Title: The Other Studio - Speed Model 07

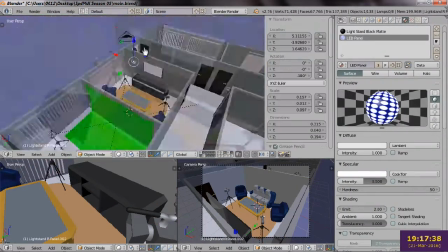4:06 It takes some time to get the lights positioned right, since they did actually cast some light,
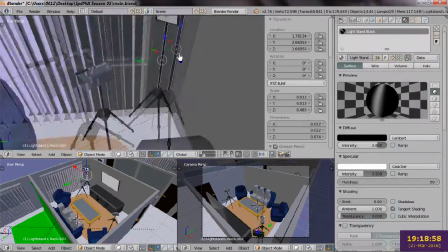4:12 so I had to continuously re-render the scene to make sure everything still looked okay.
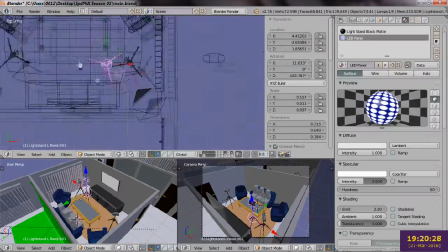4:16 There was also a little bit of trouble when it comes to positioning the second light, since it would be in the way of the door.
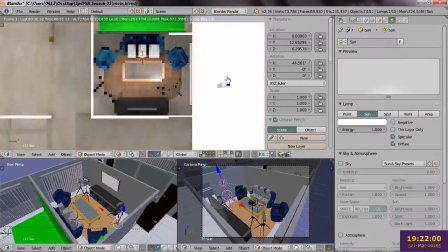4:23 When I've gotten that figured out, I decided that the next line of attack is wallpaper.
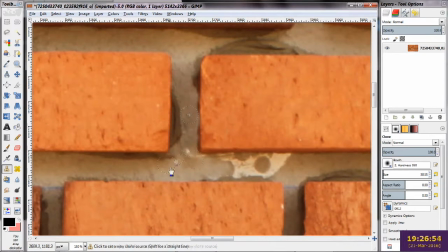4:28 To that end, I've gotten myself a very nice brick texture map. Now, there are some weird colors in the image I wasn't very sure about,
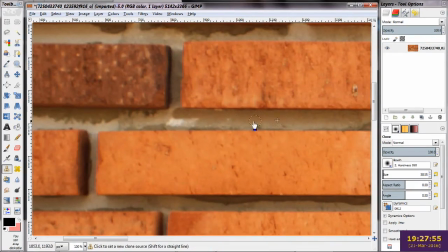4:36 so in GIMP, I took some time to paint that stuff out, using mostly the clone feature.
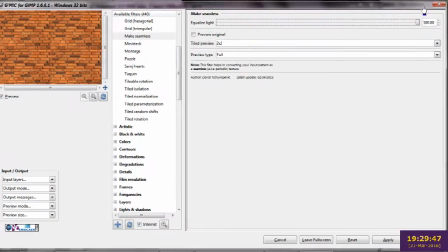4:42 With that done, I tried several ways to make the image look more seamless, eventually opting for the gmig method.
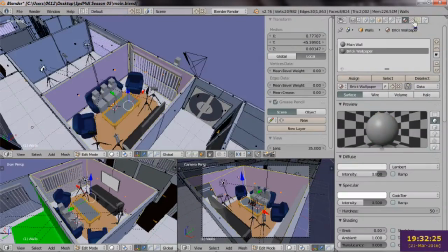4:49 Back in Blender, I simply texture the wallpaper onto the room walls.
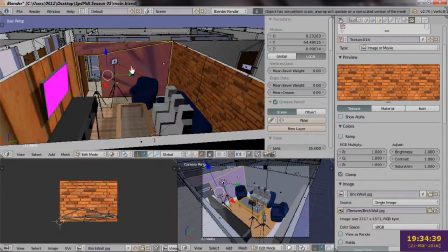4:53 Due to some weirdness with the room mesh, I wind up having to texture each wall separately, but when that's done, Look at what a huge difference that makes.
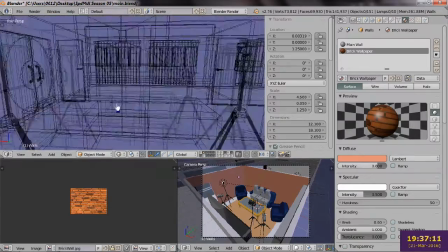5:02 Anyway, once I was done admiring that, I began to build a game console under the TV.
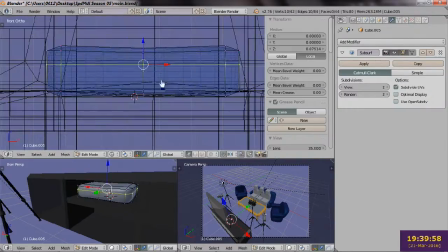5:07 Now, I haven't seen a physical console in ages, so I just went for an approximate shape.
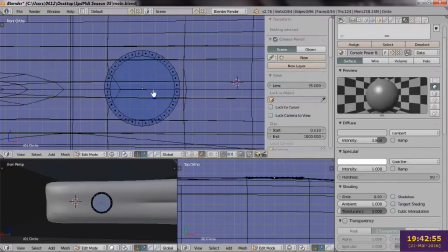5:13 I carved out something that looks vaguely passable and then gave it a disc slot and power button, the kind with a light around the edge.
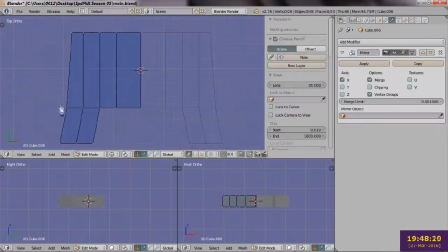5:21 Once that's done, naturally the next thing to build is a controller. While I have seen one of those in recent history, it's not very easy to model.
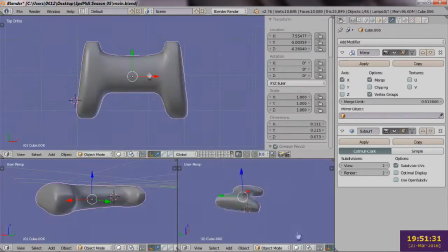5:30 I used a box modeling and subdivision kind of technique, ending up with a somewhat passable shape.
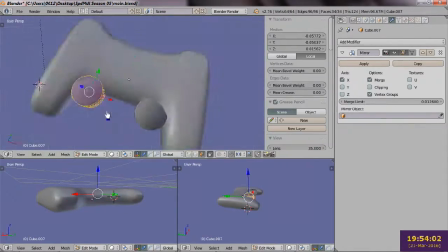5:37 Then I add cylinders, which will act as the base of analog controls.
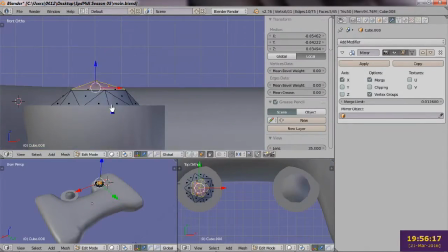5:41 Then I built the two knobs from an extruded sphere using subdivision to make it look smoother.
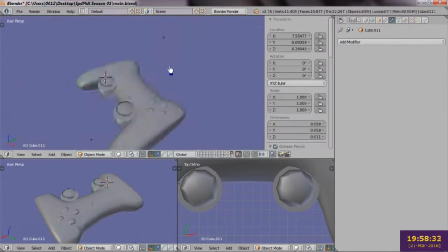5:47 After that, I began to build the buttons from simple flattened spheres. To build the D-pad, I used a proportional editing tool to lengthen the 4 buttons inwards.
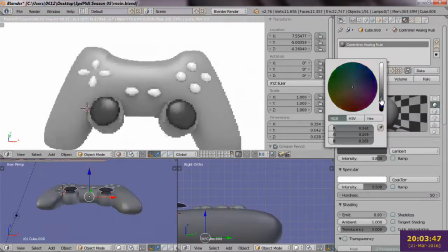5:57 After some final tweaks, I have a controller that doesn't look too bad. I give it some colors and it's basically ready for deployment.
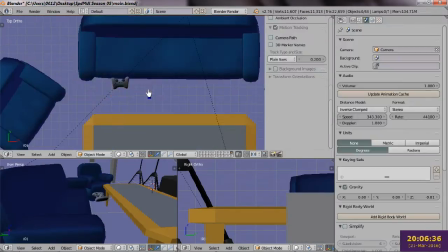6:05 Since our scale figures are just sitting around, I put the controllers in their laps to get a good idea of their scale.
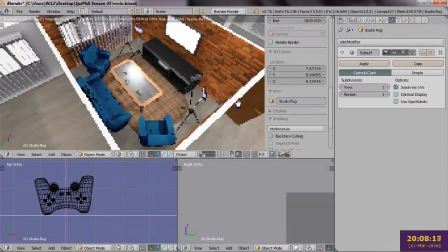6:12 Then I place the controllers on the table, wrapping up this part.
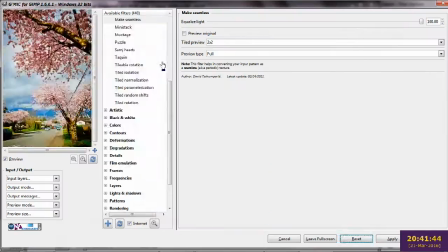6:16 Just to give the room a bit more of a homey feel, I found several nice images for use in the background.
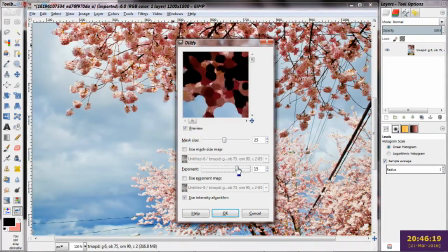6:22 It takes a while to decide how I wanted to post-process the images, but I eventually settled for tone mapping, which makes the colors of the image look more painterly.
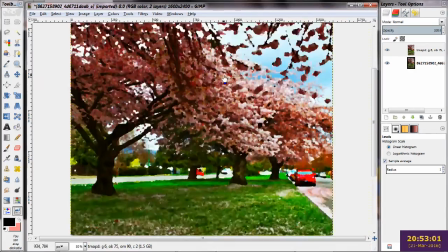6:31 Then, with an oil painting filter on top of it to seal the effect. I repeat the exact same steps for the second image.
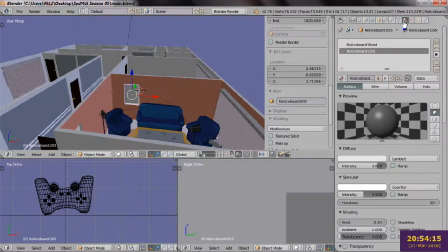6:39 When done, I moved back to Blender and copied one of the notice boards over from the cubicle room.
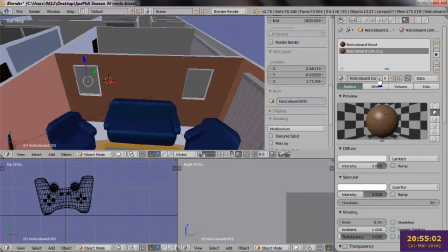6:44 This will act as the frame of our image. I replaced the cork with the textures that have just been created.
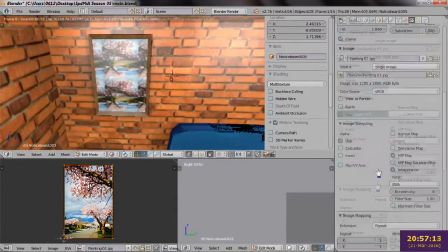6:51 After testing a few settings, I eventually opt to leave a small gap around the paintings,
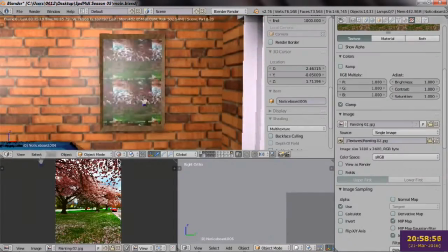6:56 giving them a small white border, which seems to make the effect feel more natural.
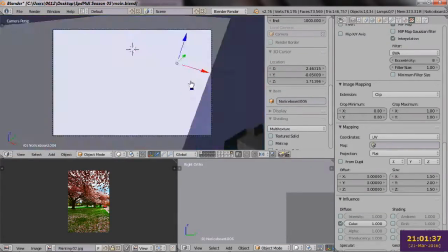7:02 As I begin to wrap up by preparing for a render, I noticed something strange.
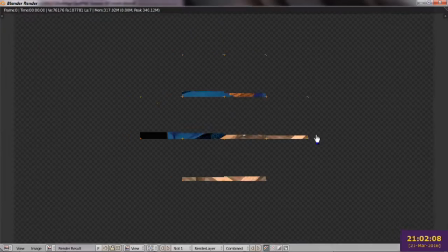7:07 There are weird black shadows on the surface of the sofa.
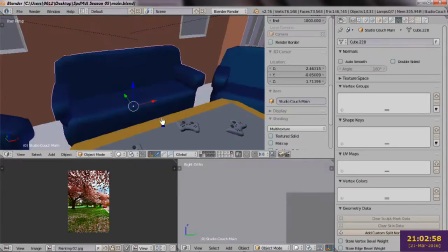7:10 I couldn't figure out what was wrong for the longest time, and tried tweaking lights and materials to no avail.
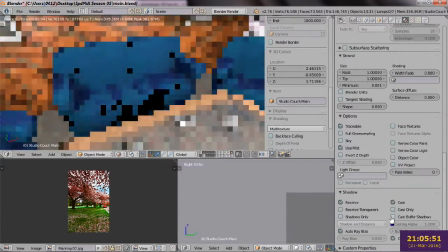7:17 Eventually, however, I noticed the problem. The mirror modifier and the badly scaled meshes caused some surfaces to intersect with others.
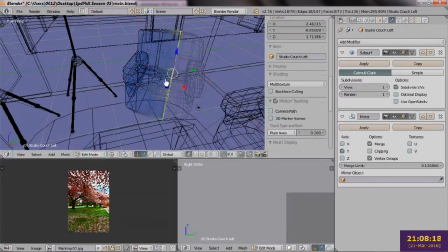7:25 This was in fact an issue of Z fighting. Tweaking the meshes so that they wouldn't overlap fixed the issue instantly.
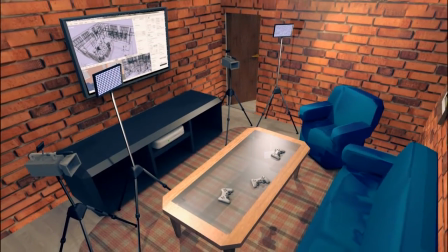7:32 With that problem solved, I began to render the scene. In fact, since I really liked how this turned out, you're gonna get quite a few different renders.
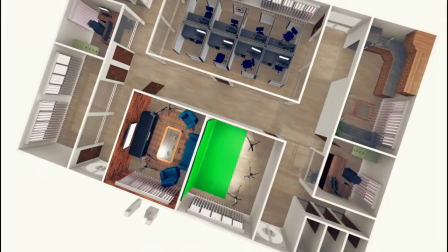7:42 And there you go. It looks pretty good if I may say so myself. It feels very vibrant, very alive, just like how, you want a real set to be. I think the wallpaper really sells the effect. So yeah, with this particular room concluded, next time we can turn our attention elsewhere.